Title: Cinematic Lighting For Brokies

So you're a broke filmmaker. Well, I'm here to help. If you don't have any fancy lighting equipment, or maybe you don't have any equipment at all for lights, all you need is some windows. Because if you manipulate the light from the windows in the right way, you get a beautiful image. Let me show you. So what you have to do to have perfect lighting with just windows and a small light is simple.
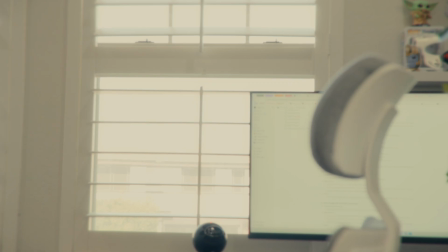All you have to do, place your chair at a 45-degree angle from the window.
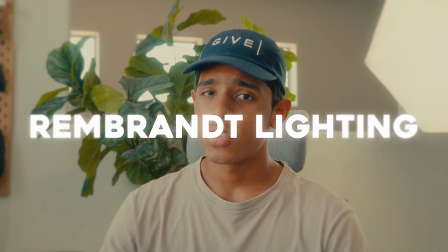This is called Rembrandt lighting, and it is the most used lighting technique in the film industry.
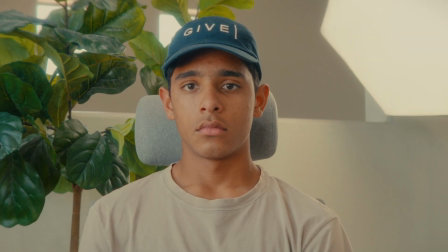It will give you a dark triangle on the opposite side of your face, which means you're lighting it correctly.
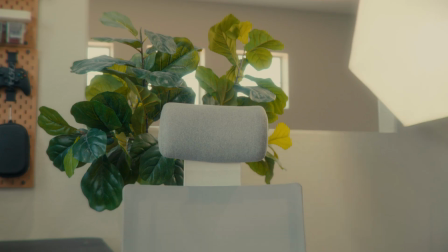Then I took my only artificial light and I used it as a backlight because I have enough front light from a window coming from the right side here. So I decided just to use this as a backlight to separate me from the background.
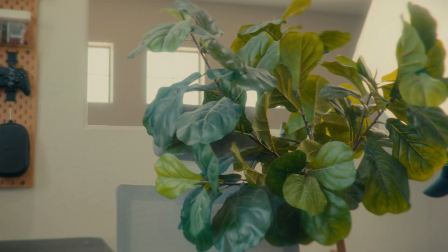What I also did, I also moved this plant right here because it actually blocks most of the sunlight coming through those 3 windows there, which can be very distracting, also gives more depth to the scene. So that's what I added that there.
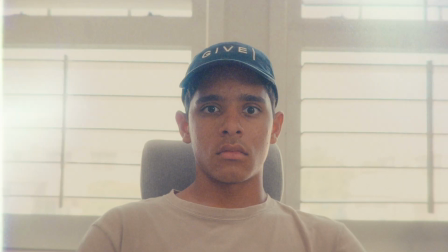You also never, ever want to be right in front of a window with your back facing the window, because that means you're just blowing out the whole image with the window. Besides, you don't even have lighting on your face. It looks terrible. There is some artistic styles that you can do a silhouette, but that means the whole room has to be dark with just the only light source being those 2 windows or artificial light. You can experiment with different lighting techniques and everything, but the Rembrandt triangle lighting is the most commonly used and generally it looks the best in most situations. Of course, you might have to change something or you're just slow on a tool, but that's life. And let's say you actually put the windows right in front of you and you sat right in front of my camera right here.
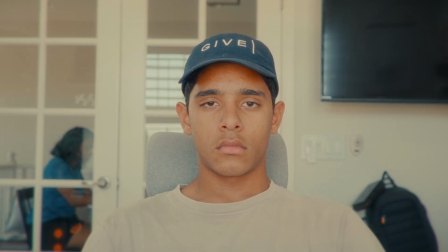That is just flat lighting. It's light, it's not dark, but it's just a flat image.
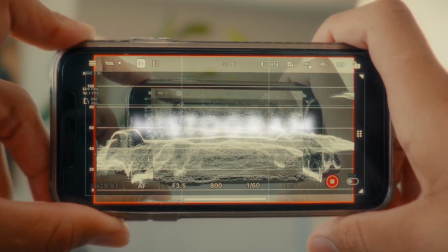No one likes that. What you also see right here is a histogram. You see this, all this white stuff is the natural light.
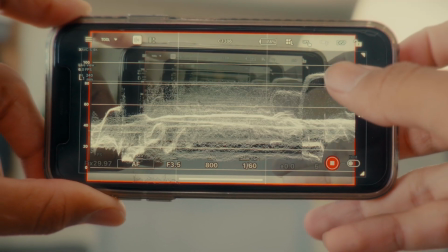And you can see right here that there is a peak right there. That is that backlight right there.
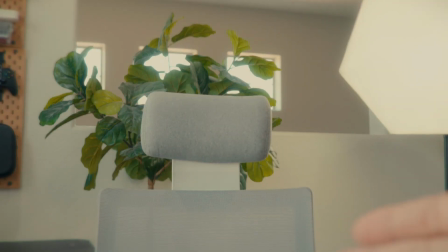So that is okay because that is an artistic style. I don't really care if it's just blowing out right there.
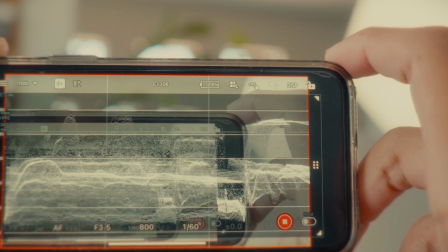It's artificial light. I can have that. And then there is like 3 peaks right here.
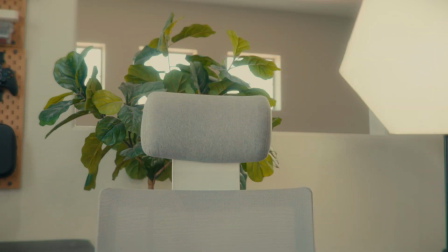Those are just for those back windows, which I'm kind of okay just letting through because sometimes there's different scenes and different stuff.
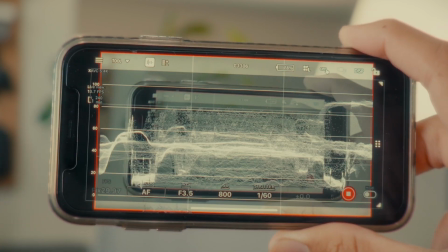So that's okay. But besides that, everything else is kind of even right here. That means I exposed correctly, lighting's perfect, and I did a great job.
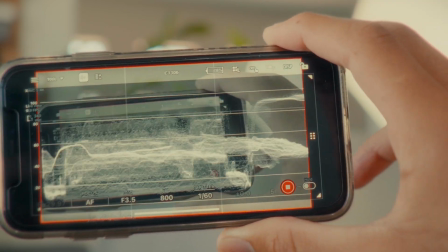That means a beautiful image. I always recommend using histograms. They can be super helpful.
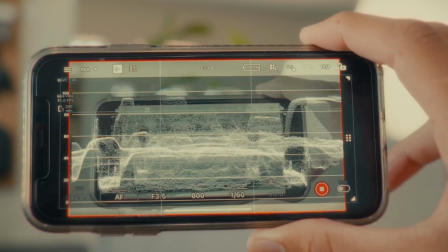This is actually on the M&Q app that can control and connect to Sony cameras because of Sony FX30.
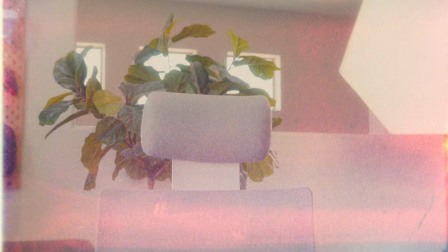Totally recommend this app, so go get it yourself. Thank you guys so much for watching this video on lighting. I hope they helped you guys in your filmmaking journey. If this video helped you, please hit that subscribe button and like button, share it to your friends and family. See you later. Peace.